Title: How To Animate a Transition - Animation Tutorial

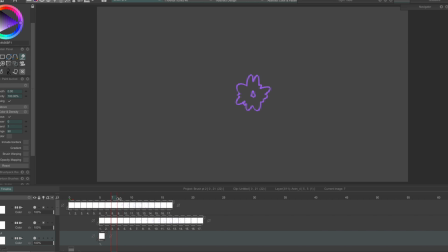249s
And I'm going to select my paint bucket tool. So you can see we have this outer contour line and this inner contour line. And I'm going to be adding color in the middle here. So it looks like this.
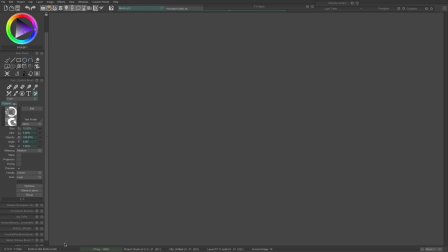267s
The hard part's over. We've animated the splat, but we have a problem. This still isn't covering the whole screen, so it wouldn't work as a transition because we'd have all this background information. So now it's just a matter of duplicating this,
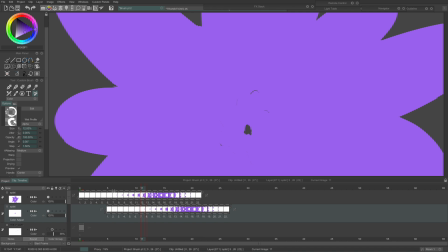284s
and I'm going to move it over 6 frames, and we just have to keep duplicating this until it covers the whole screen.
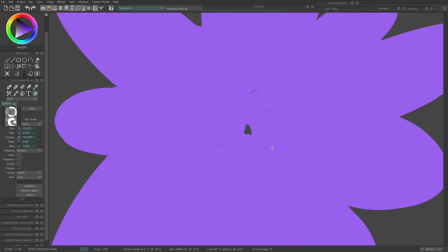292s
But this looks kind of stupid. So I'm gonna actually change the color here.
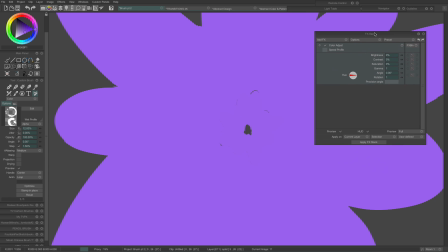297s
of the second clip we duplicated so that you can actually see it. And I think I'm going to move the color up 45 degrees so it'll be kind of this pink and purple.
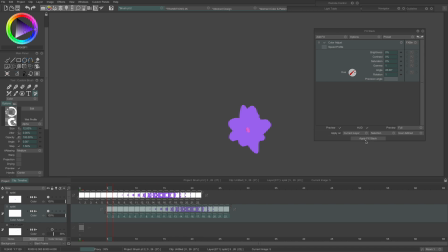310s
And we'll just use these two colors the whole time to keep it simple.
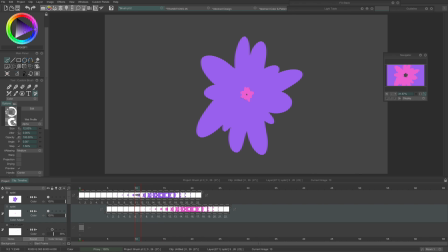315s
Alright, so this is what we have so far. I'm going to have to go back in and fill in these little gaps here. So there's still a little bit of polishing to do. We're going to duplicate the first layer again.
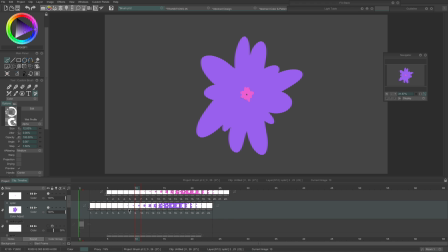331s
And I'm going to move it over 12 frames total. So now we have this.
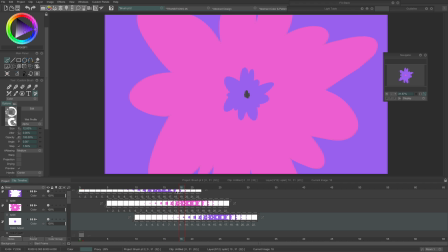337s
Let's see here. We still don't have a point where the entire screen is filled. So we have to duplicate this pink one more time, and this should be good.
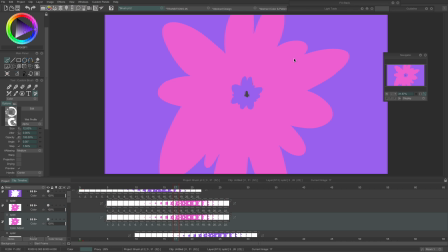347s
Because with these transition loops,
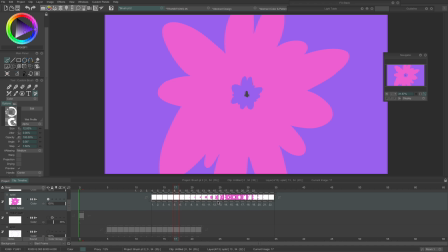350s
you really want the whole screen to be covered for at least one frame, 1 or 2 frames.
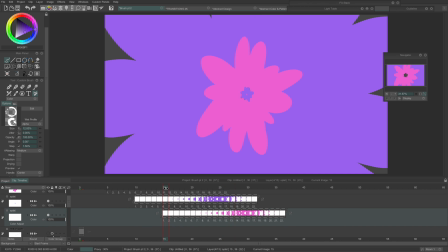357s
That way, when people are editing their videos, they can overlay this on top of 2 different clips and seamlessly connect them together. So here we can see that the whole screen is covered, so this will work perfectly as a transition.
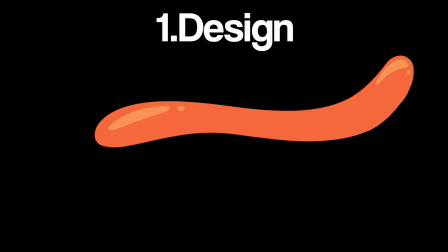371s
Now I just need to polish this up a bit and it's done. To quickly recap how to animate a transition, first, figure out the design. This is the shape or element that you'll animate. Next, make a motion path on its own layer.
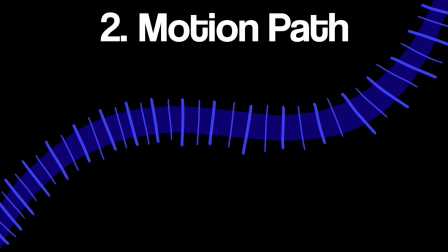385s
This path is a guideline for the animation. This will help keep the motion of your animation smooth and ensure that it begins and ends where you want it to.
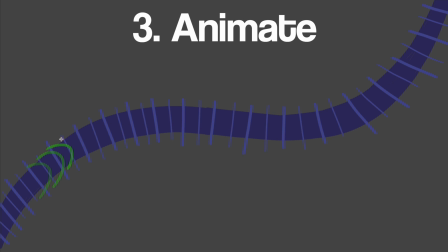393s
Now you're ready to animate. It's best to animate one section at a time, using the path of motion as a guide.
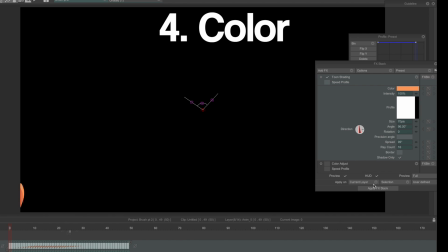401s
Clean up, color, and polish the animation. Details like shading or highlights can be added.
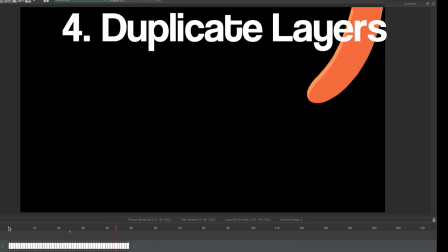407s
Double check that everything is flowing smoothly. Duplicate and offset the layers so they fill the screen.
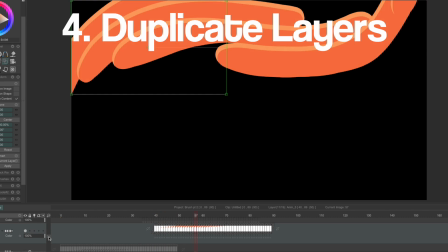414s
I like to have 1 to 2 frames where the entire screen is covered in animation before disappearing.
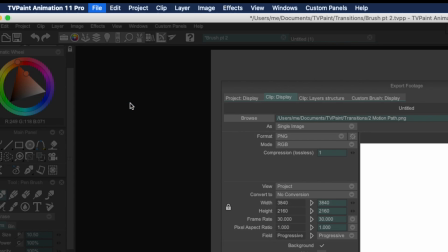420s
Finally, export the clip. I'm exporting in Apple ProRes 4444.
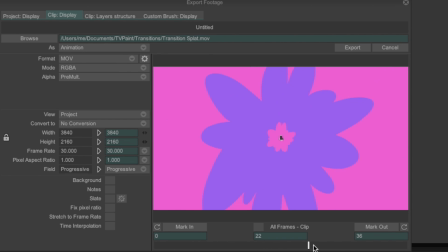426s
Make sure you export with the alpha channel, which makes the background transparent so you can overlay the animation on top of other footage.
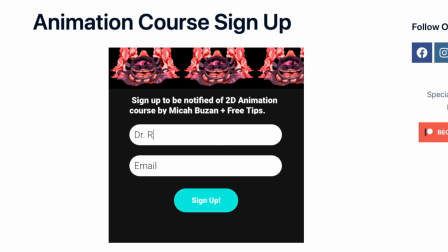435s
If you want to learn more cool animation tricks, you can sign up to my animation course email list. You'll get free art and animation tips, as well as be notified when I release a new course.
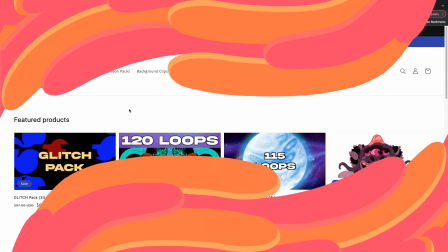447s
Speaking of courses, my first ever course is now live. It's on animatedloop.com/courses.
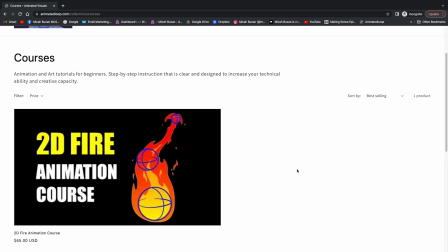454s
Currently, the fire animation course is a lonely soul, but I have more courses in the oven,
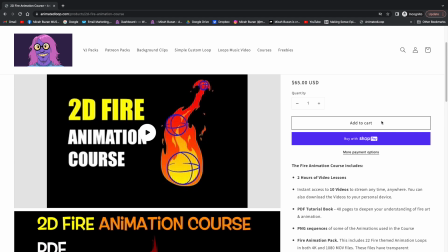460s
such as a course on 2D animation basics, water effects, and an in-depth storyboarding course.
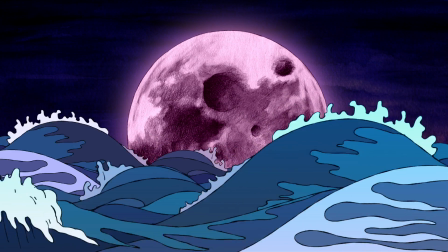467s
The links to the email list and shop are in the description and pinned comment.
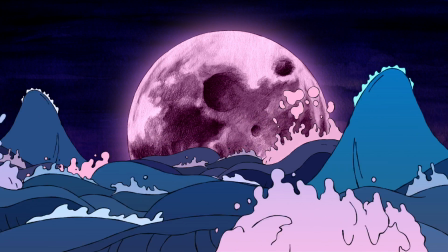471s
In the meantime, feel free to check out all the animation and art tutorials on the channel, like the video you can click on via the end screen.